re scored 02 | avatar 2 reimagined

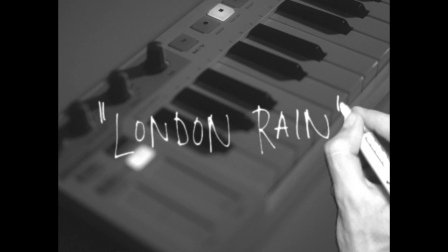0:03 My name is London Rain. Thank you for joining me in my studio, and today I will show you how I rescored Avatar 2.
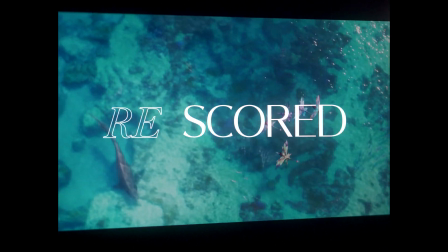Before we get into the score, let's take a look at the scene that we're working with.
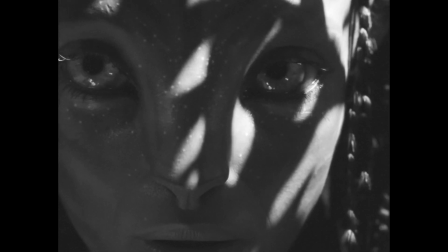0:22 It all starts with this close-up before transitioning into some beautiful nature shots of Pandora.
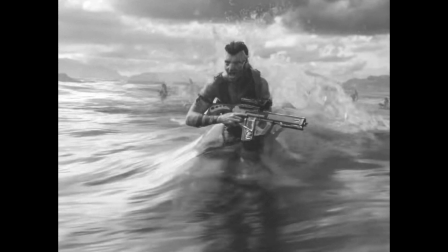0:28 After that, we get a look at the enemy space and continue with scenes filled with war and chaos becoming more and more intense,
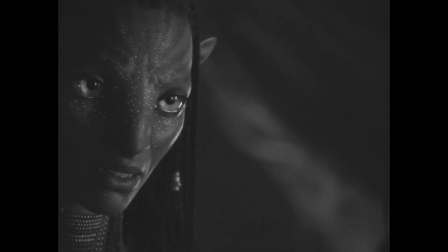0:35 finally finishing with Neytiri breathing and fading to the title of the movie. I started approaching this exactly how I did last time, by coming up with a main theme,
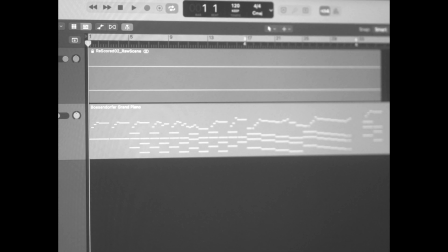0:45 developing that throughout the scene to get a basic sketch, and finally orchestrating the whole thing.
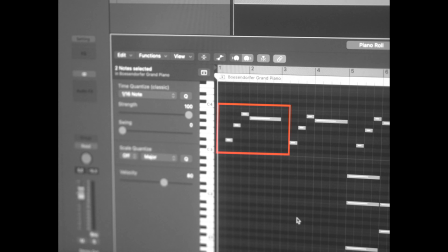0:50 I came up with this little melody which only consists of 4 notes and started the score with that.
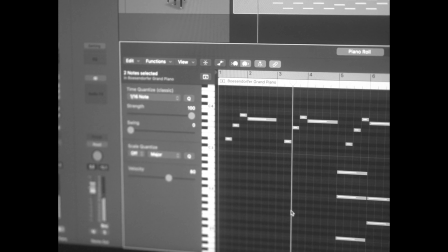0:58 I stayed on the C at the bottom for the first 4 bars to build tension. I continued by introducing some lower notes, alternating between the C and the F as root notes, and tried developing the theme in a way that was simple and easy to follow.
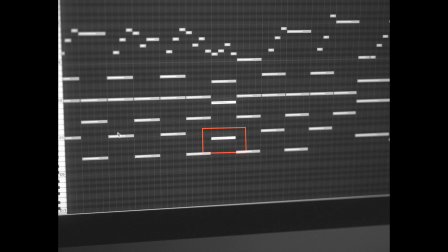1:20 I'm also using the B flat at the bottom once to make everything sound a little less repetitive.
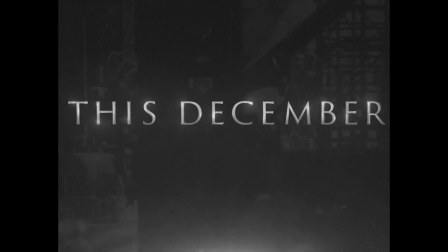1:29 After reaching the transition between beautiful nature and enemy space with heavy machines, I wanted to change the whole feel completely.
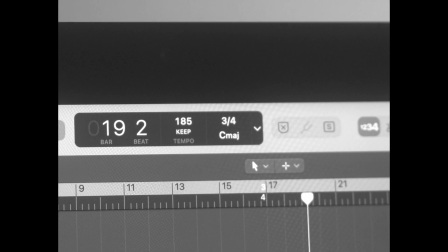1:37 First, I changed the signature from 4/4 to 3/4 and went for more minor than major chords. I definitely took some inspiration from the theme I developed for the first half, but was going for a mixture between something recognizable and something completely new.
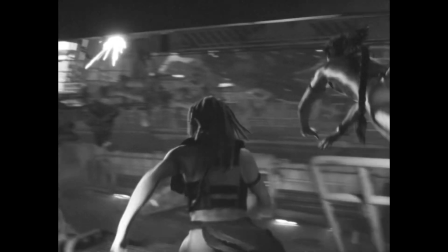1:54 As the scenes get more and more intense, I'm spiraling downwards from my root notes, ending everything abruptly to give her breath all the space that it can possibly have.
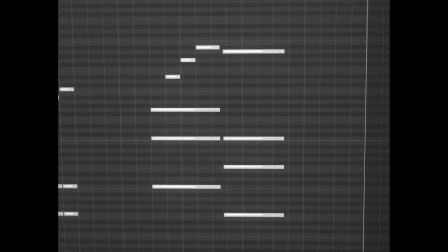2:06 I'm ending with the main theme to connect back to the beginning and just round everything off and make it feel like one score.
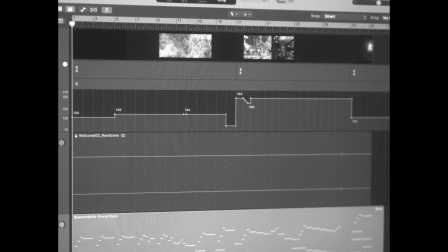2:14 Now that I had the sketch down, it was time to do some tempo automations just to line up some chords and pauses with the scene. At this point, I have everything I need to start orchestrating,
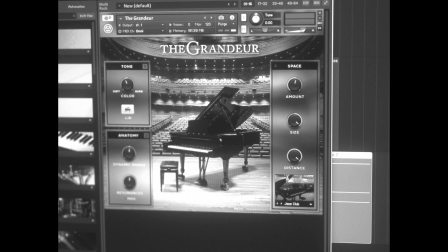2:24 so I took a piano from Contact and started practicing the whole thing so I'd be able to play it from start to finish,
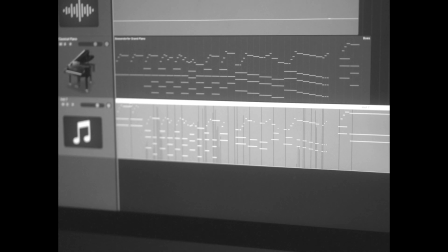2:31 and did that to have a foundation to build the rest of the score on.
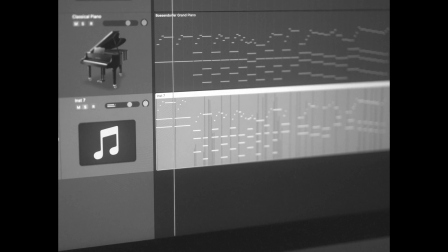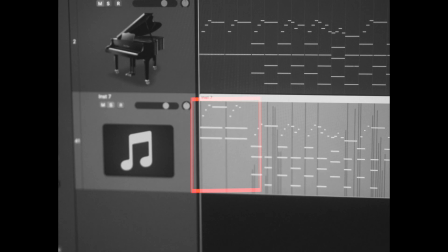2:42 I didn't really know what I was gonna do with the intro yet, but I knew I wanted the main parts to be massive.
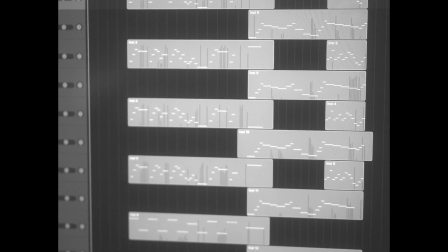2:48 So I started layering multiple strings on top of each other, playing everything in by hand and using a different instrument and different octaves for each layer. Now I started working on the intro. I wanted to make it feel special by itself, but also connected to the main part.
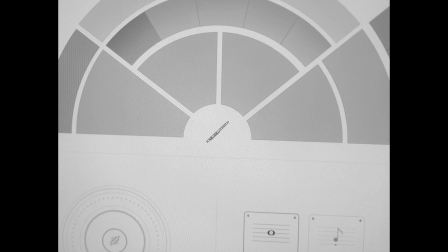3:08 I took a piccolo flute and played in a little melody for the intro. After that, just used it to support the main melody and add to the overall texture and size of the score.
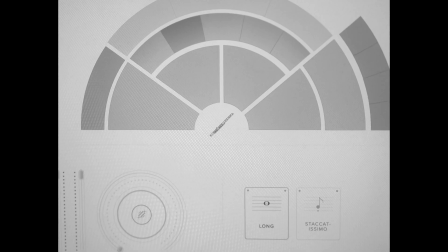3:23 I wanted to add some more winds, so I took some flutes, oboes and clarinets to support the main melody, introducing some of them in the intro already to build up to that main part.
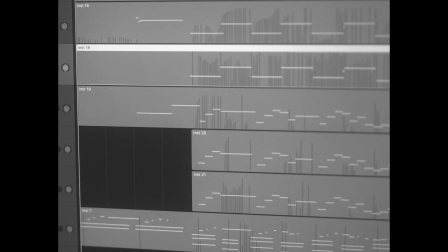The second part was missing some of that evil energy, so I took some horns and played in 3 layers by hand that together added up to full chords.
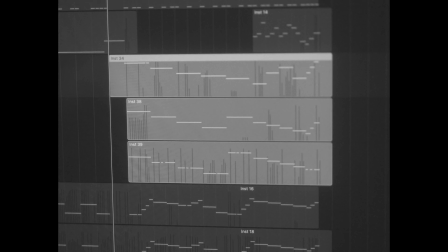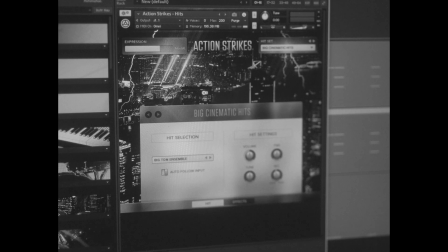4:01 Now it was time to give the score more impact, so I started layering a lot of bass drums to just hit on the ones and some offbeats.